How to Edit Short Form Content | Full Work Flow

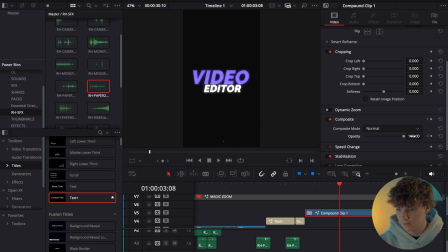(11:07)
and we're gonna do that flicker effect once again so now it looks something like this as a video editor say video your editor video if it so now we're gonna basically copy this same sequence over video editor
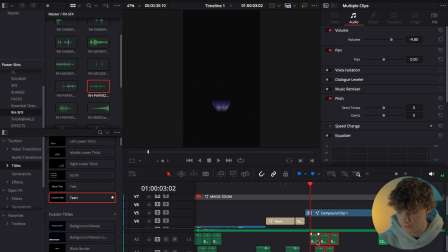(11:22)
but we need to turn it over like one video editor so there we go so
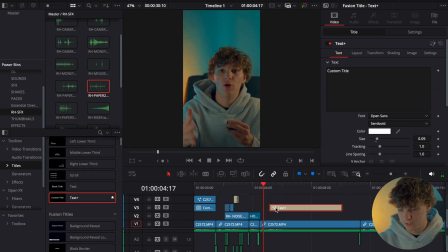(11:28)
now for to highlight really emphasize this November 20th I'm gonna grab a preloaded text that I have which looks something like this so November 24th looks like that text doesn't allow me to do that so we're gonna just use this one for now I'm gonna leave it like this i really like this
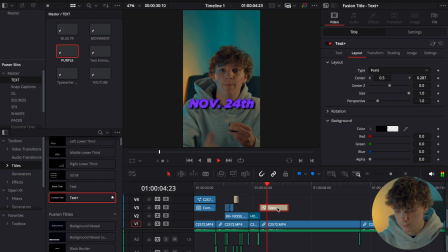(11:48)
purple style effect so because on on on november 20th i'm going to be hosting a so for this magic
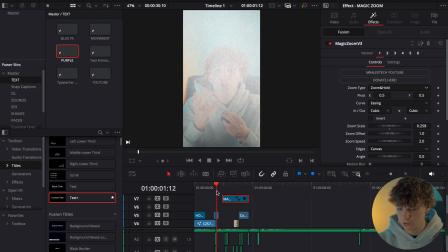(11:56)
zoom we're just going to go ahead and go to the effects and just make sure we type on the zoom and hold so just zoom leveling up as a video editor we're stuck leveling
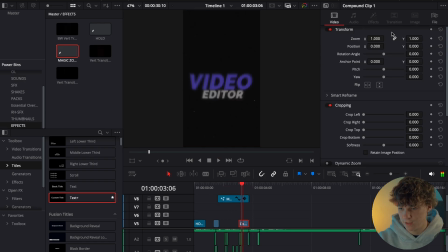(12:04)
up as a video editor so for video editing video i think i want to just go ahead and turn editor listen up november 20th
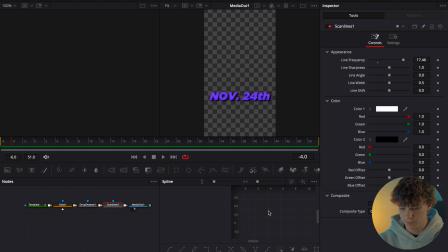(12:12)
i'm going to be hosting a so for this one we're going to go ahead and go to the fusion page with this and since these are all the nodes that I have selected for this one personally so now I'm gonna just go ahead and sauce on a transform once again and on negative six I'm just gonna bring it down like so and
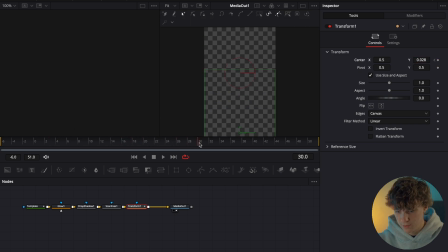(12:31)
then I'm gonna hit a keyframe and go to like frame 34 and then hit 0.5 then go to the spline hit the transform zoom to fit command a double click ease out cubic so just
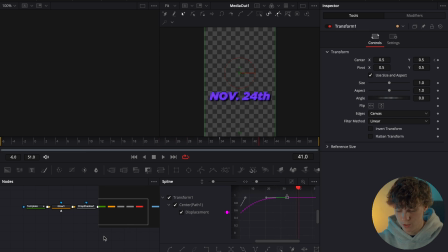(12:46)
like that looks very looks very smooth and then what we're gonna go ahead and add is on here we're gonna go ahead and add a camera shake what this is gonna do is basically allow us to so
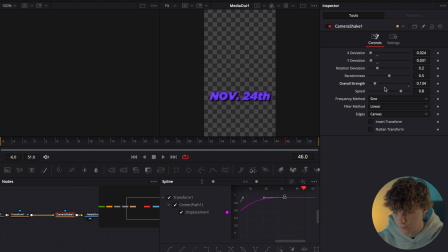(13:01)
we're gonna turn down the overall strength and the speed to really give it that subtle wiggle and then we want it just a little bit more but nothing crazy so just
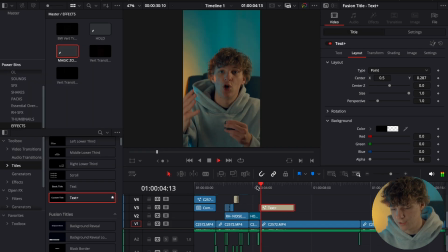(13:18)
like that that looks perfect so now if we go ahead because on november 20th i'm going to be hosting a free so then what we're going to do is we're going to go ahead and grab magic zoom once again we're going to put it right here and then this time what we're going
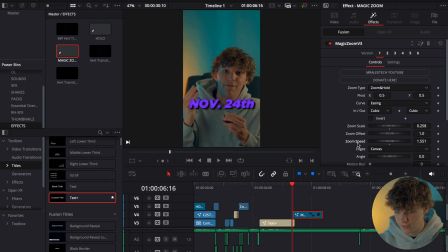(13:32) to do is we're going to go to the effects and we're just going to go and hit the zoom speed free live master class on how to become the pro video editor that you want to be this is so
then what what we're going to do is we're going to leave it just like that hosting a free live so i like it how it goes in really fast
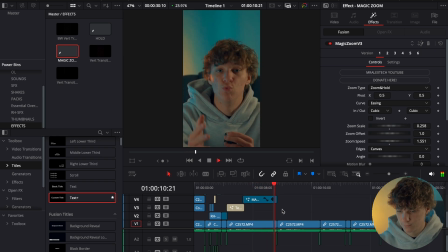(13:52)
master class on how to become the pro video editor that you want to be this is going to be from a video editor that you want to be this is going to be from i will you comment the word so we want to reuse and cycle animations so
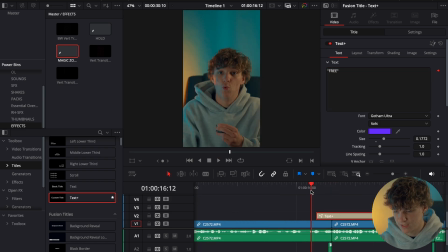(14:04)
i'm just going to drag this three levels so we're gonna emphasize free maybe bring it in a little word free I will send you the link so that you
can make sure that you can and then we're gonna recycle this same effect as well that you could sign up and make it to the call
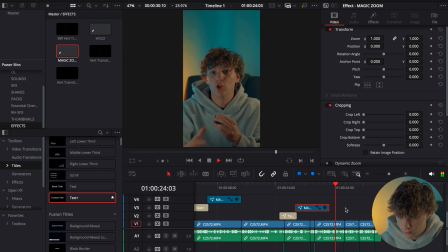(14:18) now keep in mind this is for people who is genuinely trying to come and learn real value on how to level up as a video editor that's not you that video editor that's not you so we're gonna zoom in on this so if that's not you that's not you let's make sure that looks a little better
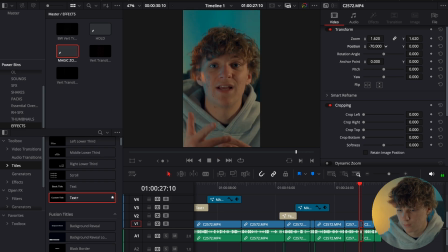(14:35) so that's not you then don't join but if you are make sure you comment free so then for this last one we're just
gonna make sure that we really emphasize the comment free by doing that we're gonna grab
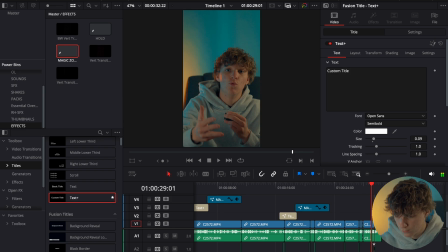(14:49)
then don't join but if you boom just like that just drag on this text plus and we're gonna grab this go for a Gotham ultra really size that up put it right here I'll join but if you